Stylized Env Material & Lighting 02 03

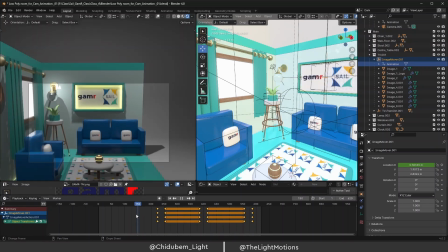It pans this way. Then to a large extent, as I see, I can see some empty dead space here that is just not useful.
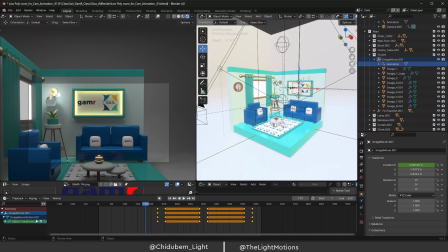So if that's since that's the case, I need to come here, select this now.
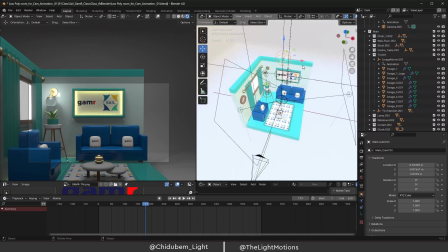I can well let me be in
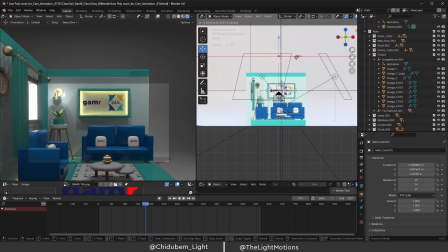front view, then drag this way, then I can move everything this way.
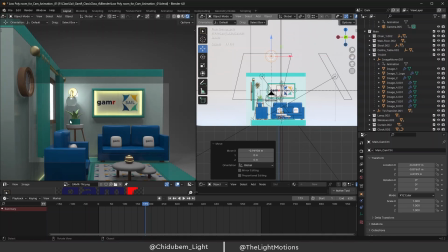So at least there'll be more room to focus on more interesting things than that dead space that was there before.
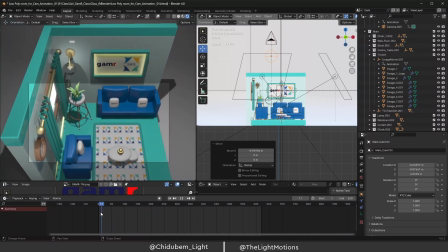So with this now we have
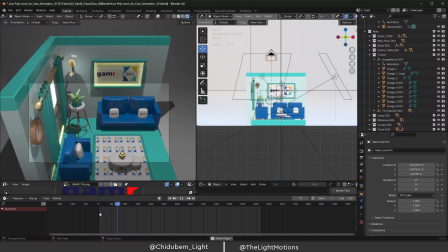pans.
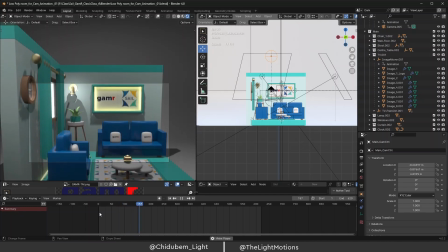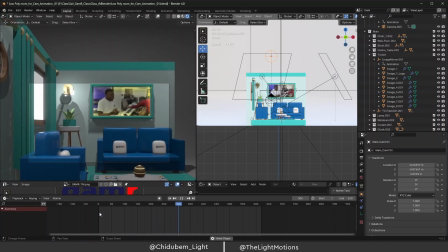I think this zooming in is a bit too much.
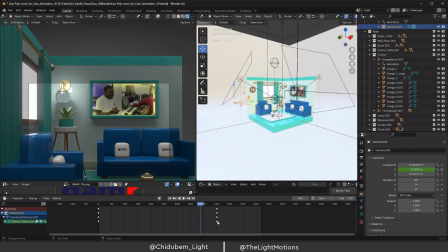Just like a bit fast, so I can just take this way. Yeah, so
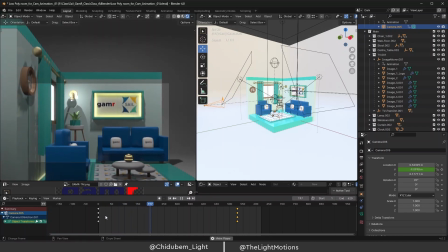this is what we have now, and just yeah, just a simple camera move
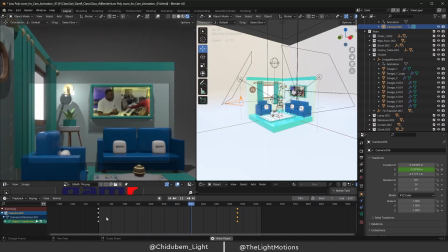right in the scene. Then I can
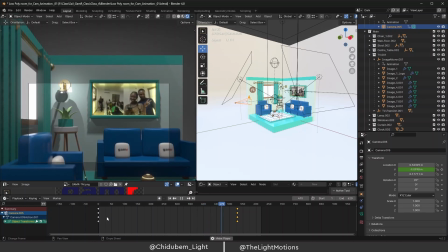yes for this one now I can actually while all of this is going on right.
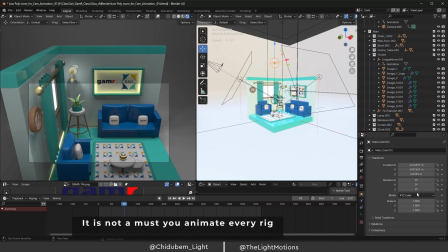Then I can rotate it on the Z axis, something like this.
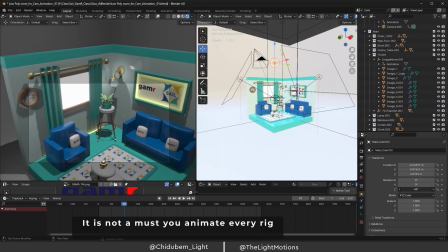But somewhat I'm feeling like we should for this other rotation right it should be in another cut actually that we can have another cut a different cut or but let's try and
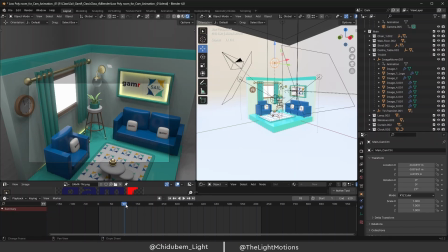let's try and tie it into this scene. um,
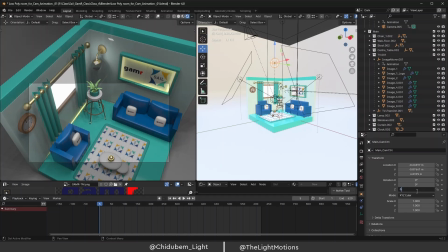Take this back to zero, taking back this back to zero.
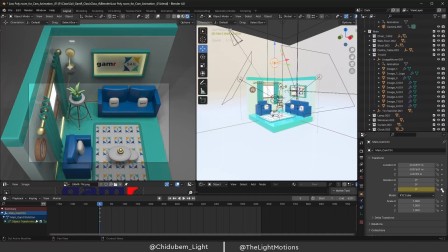So let's just try and tie, let's see how that would go. So at this time is on zero,
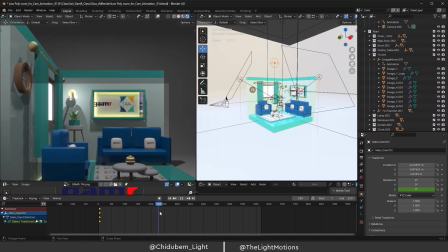then somewhere here we can pan a bit on the Z axis.
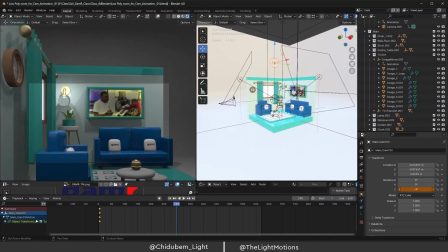So right now I don't know if I should go this way or this. Okay. You know what? Yeah, just a tiny bit this way, no, but not too much. Something like this. Mm, but that may not be noticeable. Okay.
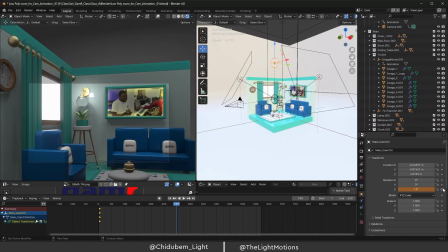So something like this. Then hit to mark this, register this.
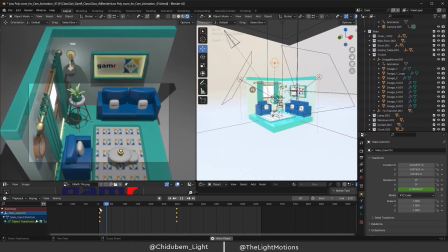So with this now we can have some more visual interest.
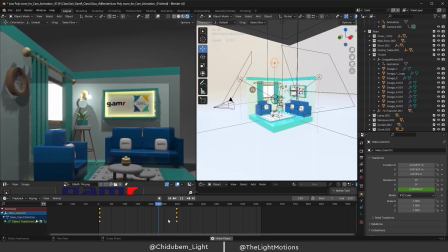But sometimes, like for this other one of panning this way, sometimes I, you know what, I don't like, I just need this, once it's coming, I just need to focus on one thing rather than
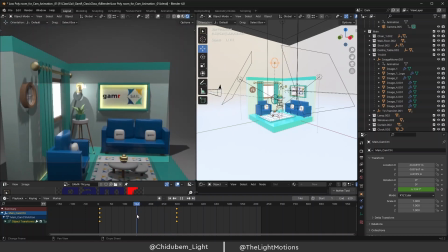this whole pan this way. You know what, let's just remove it.
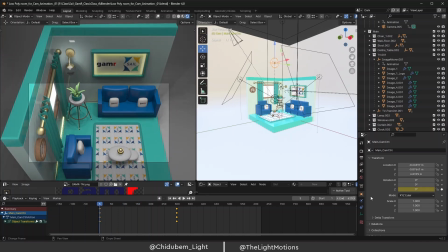So once I'm back here now, you can come here. So I just right click on this, clear keyframes. So I clear them and make sure I'm on zero.
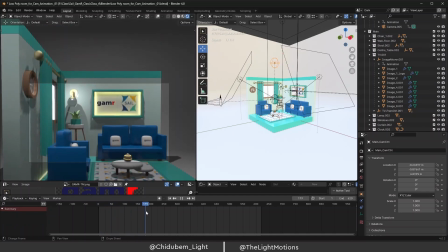So I just need it once it pans this way, you just need to focus straight rather than.
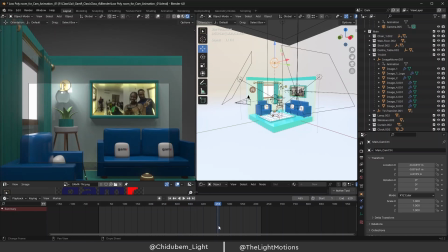So that's for that. Then yeah, another thing I can do that I do sometimes is that I can come here, select this camera, right? Have it once I have it selected, I right click, then I say
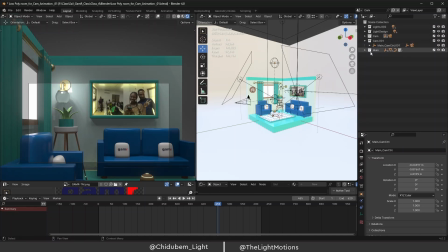duplicate collection. Then so I have camera 001. So I can name this cam,